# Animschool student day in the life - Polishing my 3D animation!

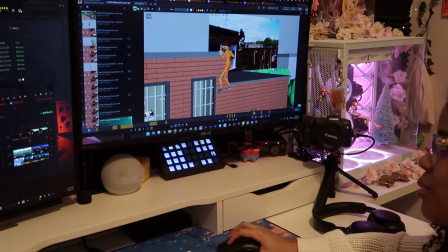On that note of notes, the other notes I got were,
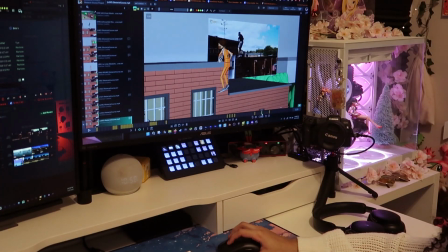yeah, make the elbows be inside, because if you try to
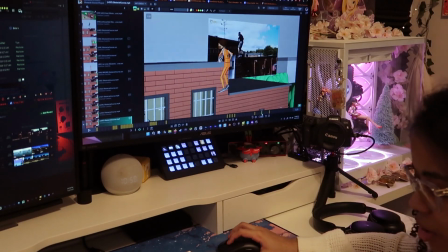carry all your weight with your arms separated, you're gonna fall. And I was like, oh yeah.
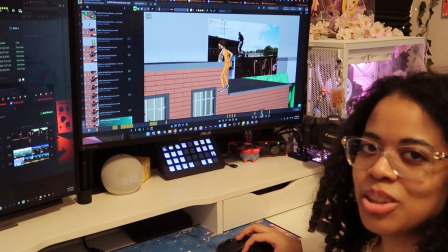He was like, you know, if you try to carry all your weight with your arms going like that,
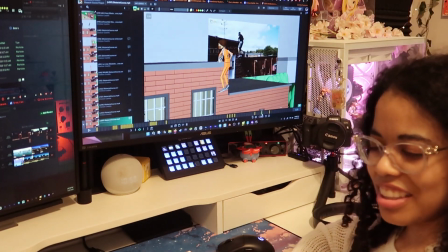you can try, but you're gonna fail, or it's not gonna work. And I was like, oh yeah, you're right.
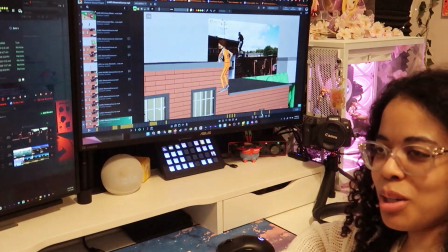I'll probably fall and break my neck.
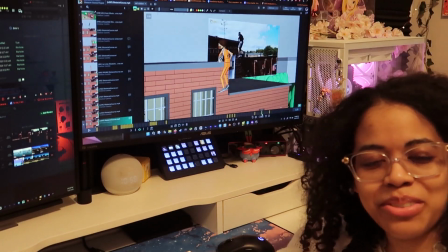I would probably fall and break my neck if I try to carry all my weight and I was having my arms separated instead of
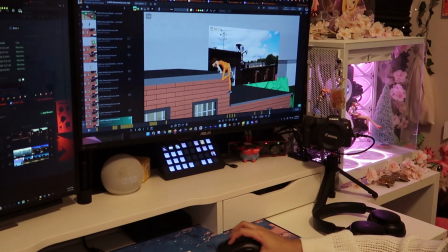inwards like it's supposed to be. It was so funny. Okay, and then the other note was,
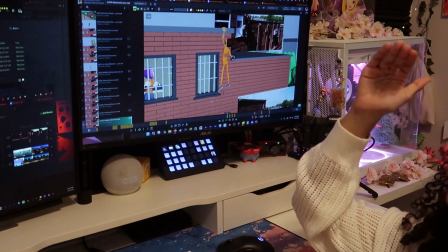well, before this, you know, my instructor said, you know, make the body come down more so you really see that weight, because if it's coming down a little bit,
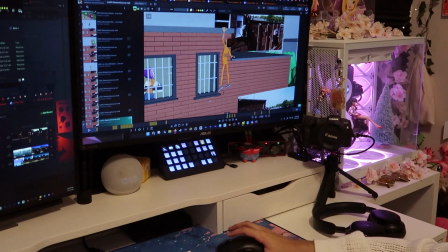you're not gonna, you know, it's not showing weight at all. He basically said that the arm needs to be straight, the legs are gonna be straight too, but the thing is that I didn't really quite do that with the leg here,
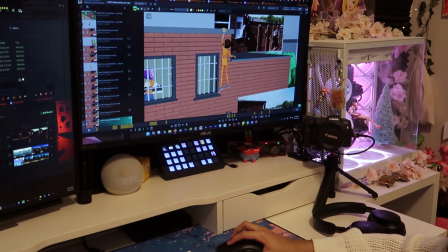because in the reference this guy puts his foot on the wall to push up, which is why I didn't do that, you know. And also the thing is that
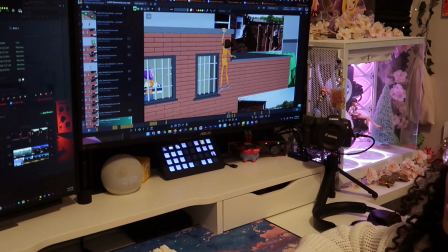the timing of the reference is not matched to the timing of my animation,
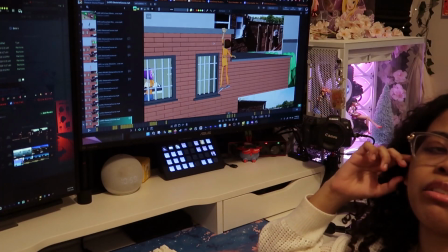because the same reviewer actually gave me a note to speed up the going up motion,
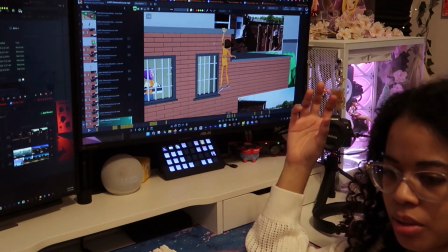you know, the motion of the character going up when they push themselves up to grab the wall on the roof in the first place.
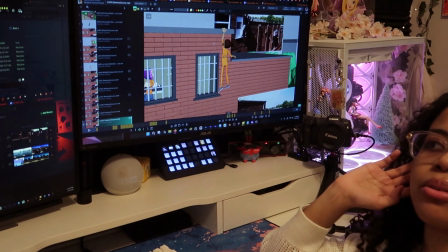He gave me that note, and so the foot cannot be on the ground,
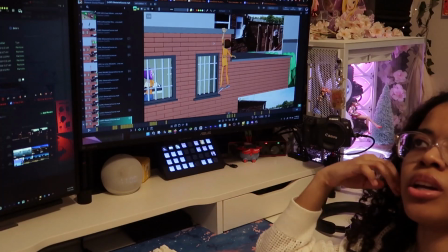even though that's what the reference, it can't be on the ground, because the character pushed himself up to, you know,
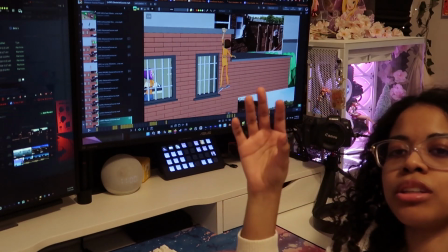hold the wall. And if you match the reference to the timing of what I, you know, adjusted it, you'll see that.
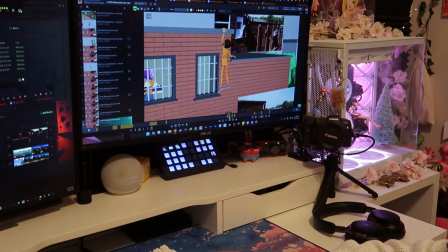But yeah, see, he throws himself up,
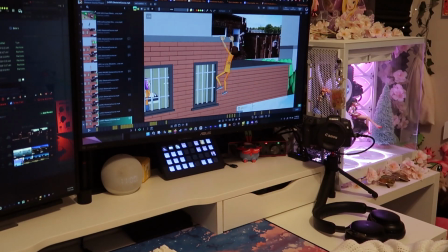grabs the wall, and his arm is straight. The thing is that there is a motion of bending, but obviously we gotta have the arm straight first to show that weight. You know, there's a motion of bending when they're bringing themselves up,
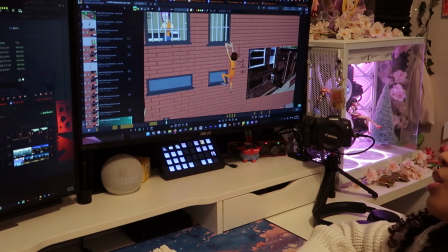and then yeah, and then over here it was to make the character go higher than what I did, because of the fact that I have this whole rotation going on with the head.
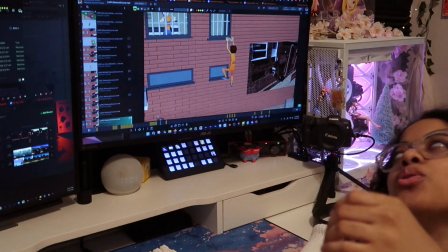So in order for that, you know, that rotation to match up,
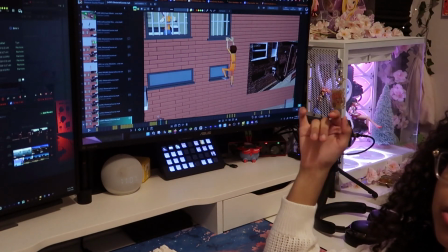the little head swivels to match up with the body's motion, you gotta make the jump go higher.
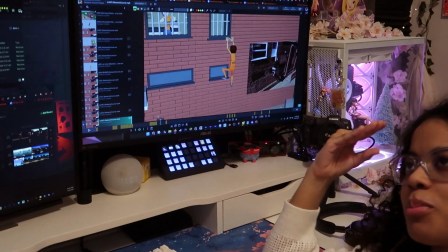And then for some reason, like, when I put that together and then I edit that,
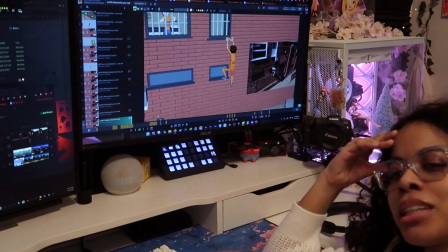I animate that, it makes me remember when I, you know, making like little video edits in After Effects,
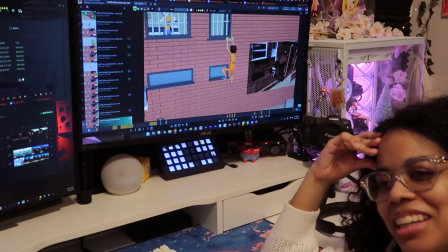you know, as like a video editor, and making video edits and trying to match things up to beats and timing so that it flows nicely. See, this is why it's good to like have done things that were not exactly this,
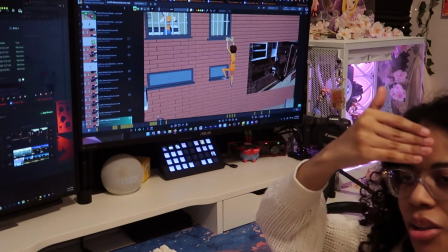but you know, I have an understanding. I have some otherworldly understanding because of that, because of doing that.
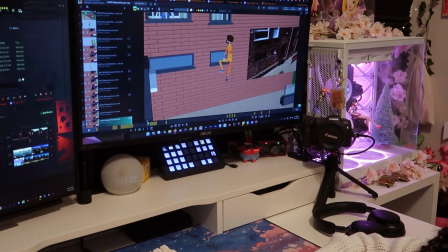Okay, and then the other note was fix the spacing of the arm. You know, fix the spacing of the arm so that you know, it flows nicely.